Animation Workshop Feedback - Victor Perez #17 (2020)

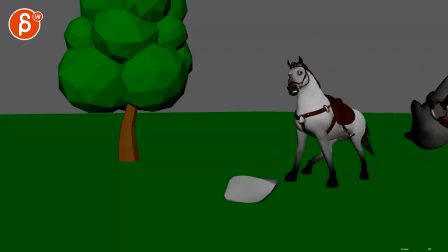all righty so here's this version it's the sound at the end I'm gonna play this whole thing here you got that new idea which I'll like I like
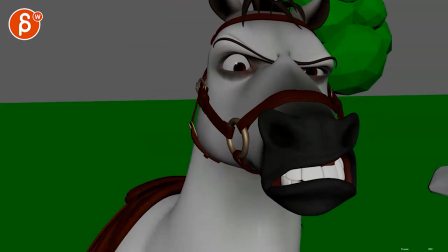the animation I'm really not concerned what are you looking at butthead in terms of animation all that looks cool so here are my thoughts besides
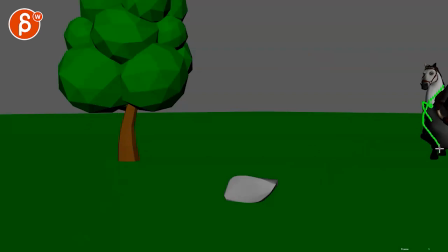the super picky this attention here this is slightly odd where we just barely see the second horse and it kind of overlaps with the first we don't quite know what's going on only by nowish i understand the shape so what's going on but then it stays always so small we have all of
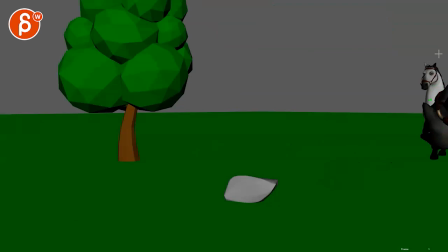this and then that's that and i was picturing in my mind something where it could be multiple things where maybe you see this much of the horse which doesn't quite look like a horse but it could be more part of the neck and then the head or bigger and even if that's part
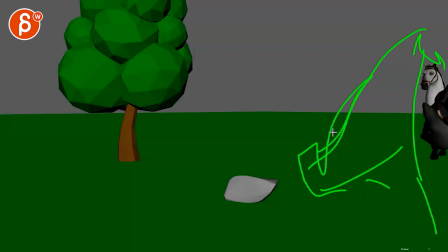of the neck and the head is here just bigger in frame maybe not so profile three chord maybe a bit less but i was i was just envisioning something to be honest almost a third of the screen space maybe a bit less and then the main character would just be here and
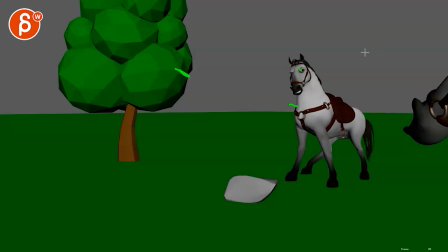i understand that if we start here this would end up maybe here but this could still or actually here if the horse is here starts
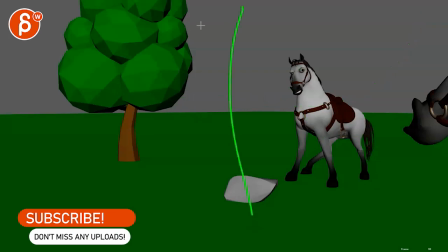to walk and he's here i mean this would to me be nicely balanced because right now there's so much room i'm almost expecting something to come in here
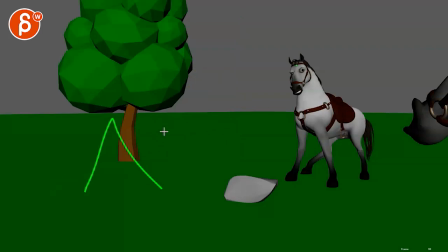so imagine that now this would be here looking this way which makes sense as nicely uncomfortable framing here looks to the right and then you got the big shape of the second horse here and then does this maybe
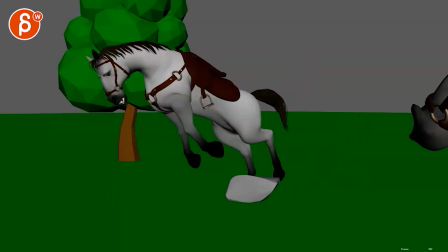would lead the frame by this much we would start panning here pan follow and
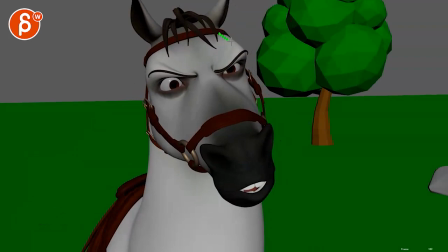then with this one my concern is that we are fairly one-liney here and by that I mean if we will go slightly more three-quarter that if nose and
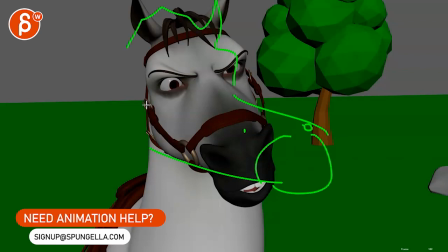you know the mouth would be here imagine in my awesome drawing that
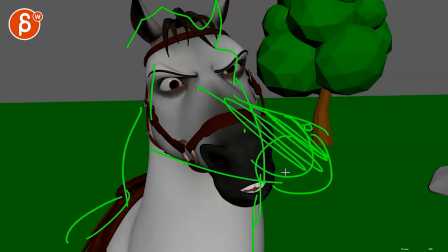this would be breaking the silhouette a bit more in terms of the shape with with the mouth and everything maybe like a you know eyebrows versus that kind of squints and do like a silhouette test it's kind of one piece and that almost leads me to what if
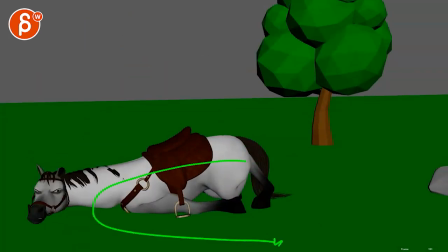this is strong in terms of a curve which because of that it will end up more three quarter but it would start here and
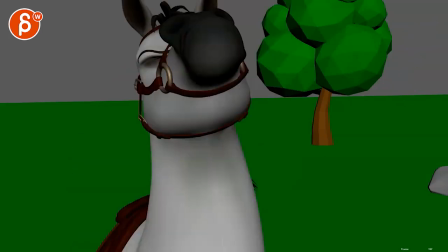then imagine it comes out here we might i mean might not might we have to another
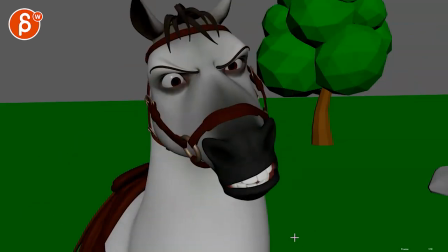pan maybe quick with this but again my thought goes into what if this was a bit more three-quarter and then here is the other mouth front part of the other horse not that you want to push them against each other which obviously would be cool that just adds a lot more work
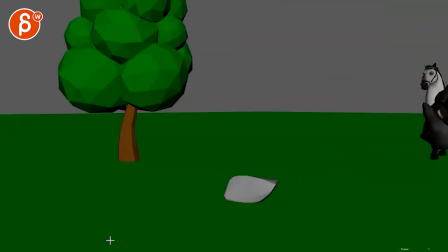but that's where my mind goes again i'm not worried about your animation i think all this is cool that's cute you could probably potentially maybe couple shift couple frames out of that
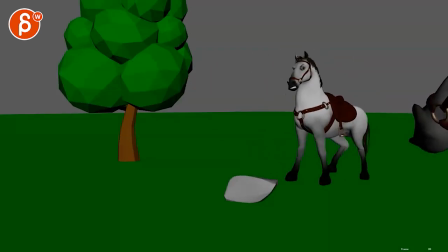this is maybe a bit poppy right there I would soften that amount of the body
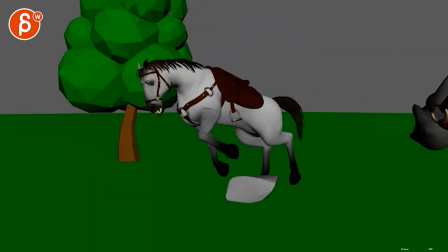here on the up and down this has a sudden
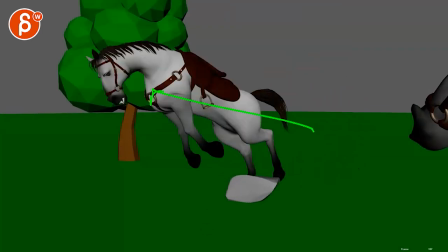fly forward I don't think he's fast enough like this section feels exaggerated
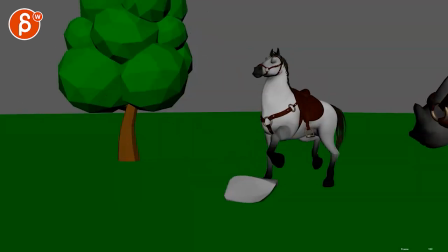which might actually help you with less pan where to me feels more like was you
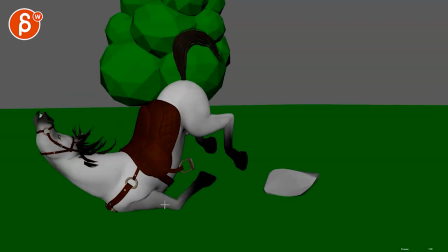can easily just have a trip and this will be further left so that the stone would still
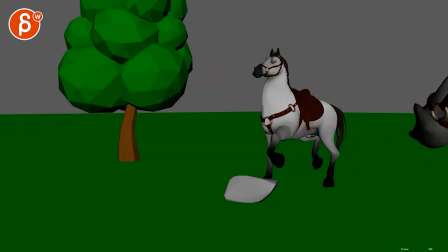be here behind that leg that makes sense you just trips it's not a fall but just
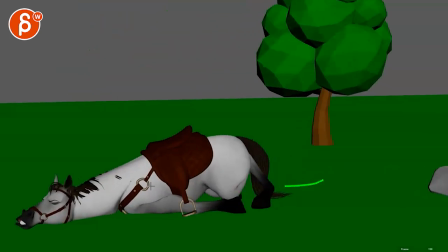a quick flat front thing like that so maybe that head would end up only be here technically right but
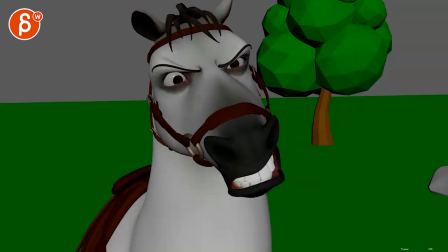then with that new framing that might actually help you then when you go this way a bit more three-quarter that we end up a bit more you know
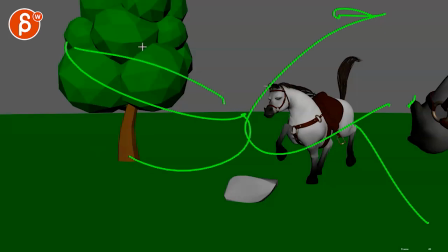again back to its pretend we see more of that horse that we have silhouette versus silhouette pushing against each other again this is a lot more work but I I just wanted to tell you my my thought process and what I was envisioning This just doesn't quite work for me if I had to fix anything would just be this Even if
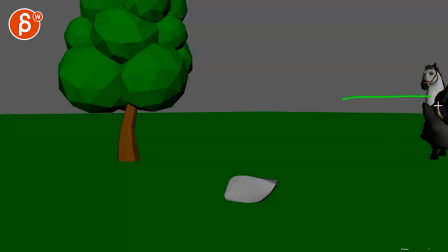Even if this empty if the second horse is not in walks in and then maybe the second head Turns into frame just seems to be convoluted. I Mean, okay. How about this? What if the horse is down here of the neck and maybe
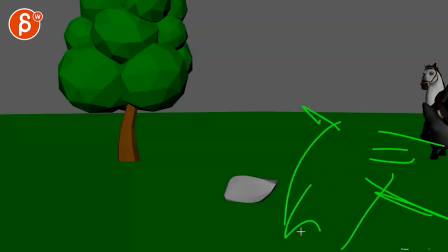Maybe neck here That like this low And it's eating we don't see that it's eating But it's low enough and maybe we understand something With the jaw that something's going on That gives us enough room to see This guy come in Then the horse notices that Horse number one comes in or the hero horse Brings up the head
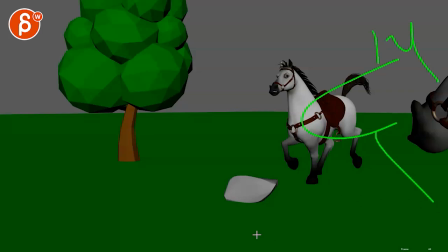And Gets the head to maybe This height that's my awesome horse Which prompts this horse to go why are you looking at me and that again would have to be staged somehow that it's just a bit more balanced with horse
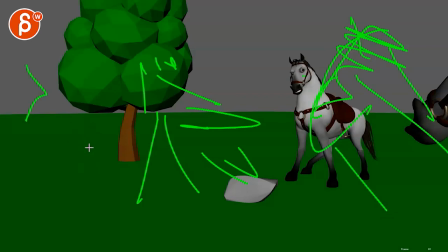horse like that even though it's a bit much but then going with
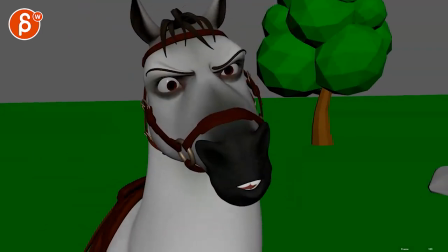the fall like i said before and all of that i don't i feel like i have more
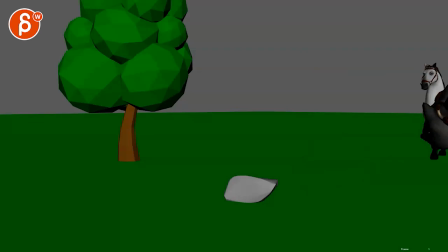questions than critiques in this one but i just wanted to make sure that i am clear and that we can potentially rework the beginning a little bit if that's something you're open to my biggest concern is this technically after that
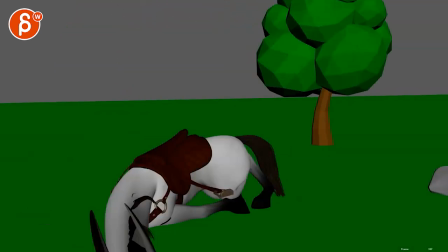everything is fine this is just my main concern if i had to
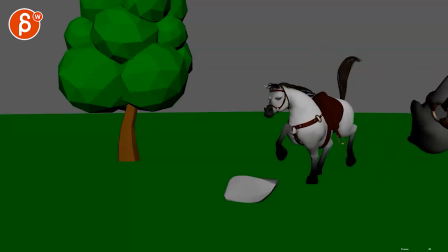really riddle it down to one thing it's just this this shape overlap is my concern after that animation wise is great i'm still not a super fan of just
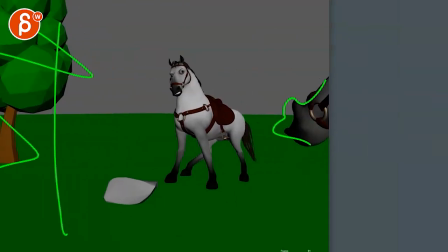that small space with all of that i think compositionally we would go a bit more something like this rest of the can draw with this tool gotta get my second tool that whatever you know whatever the horse shape is that would be my my thought that would be the
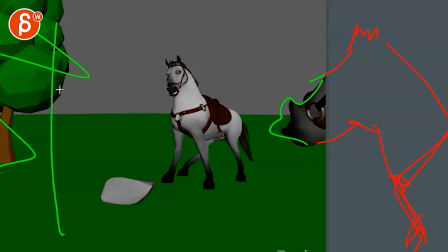composition all right i hope that's not super confusing and uh let me know if you have any questions all right thanks all right there's an email you can sign up you can start whenever you want. You can submit whatever you want. You get 16 submissions. Either way, a like and subscribe would be awesome. All right. Thank you.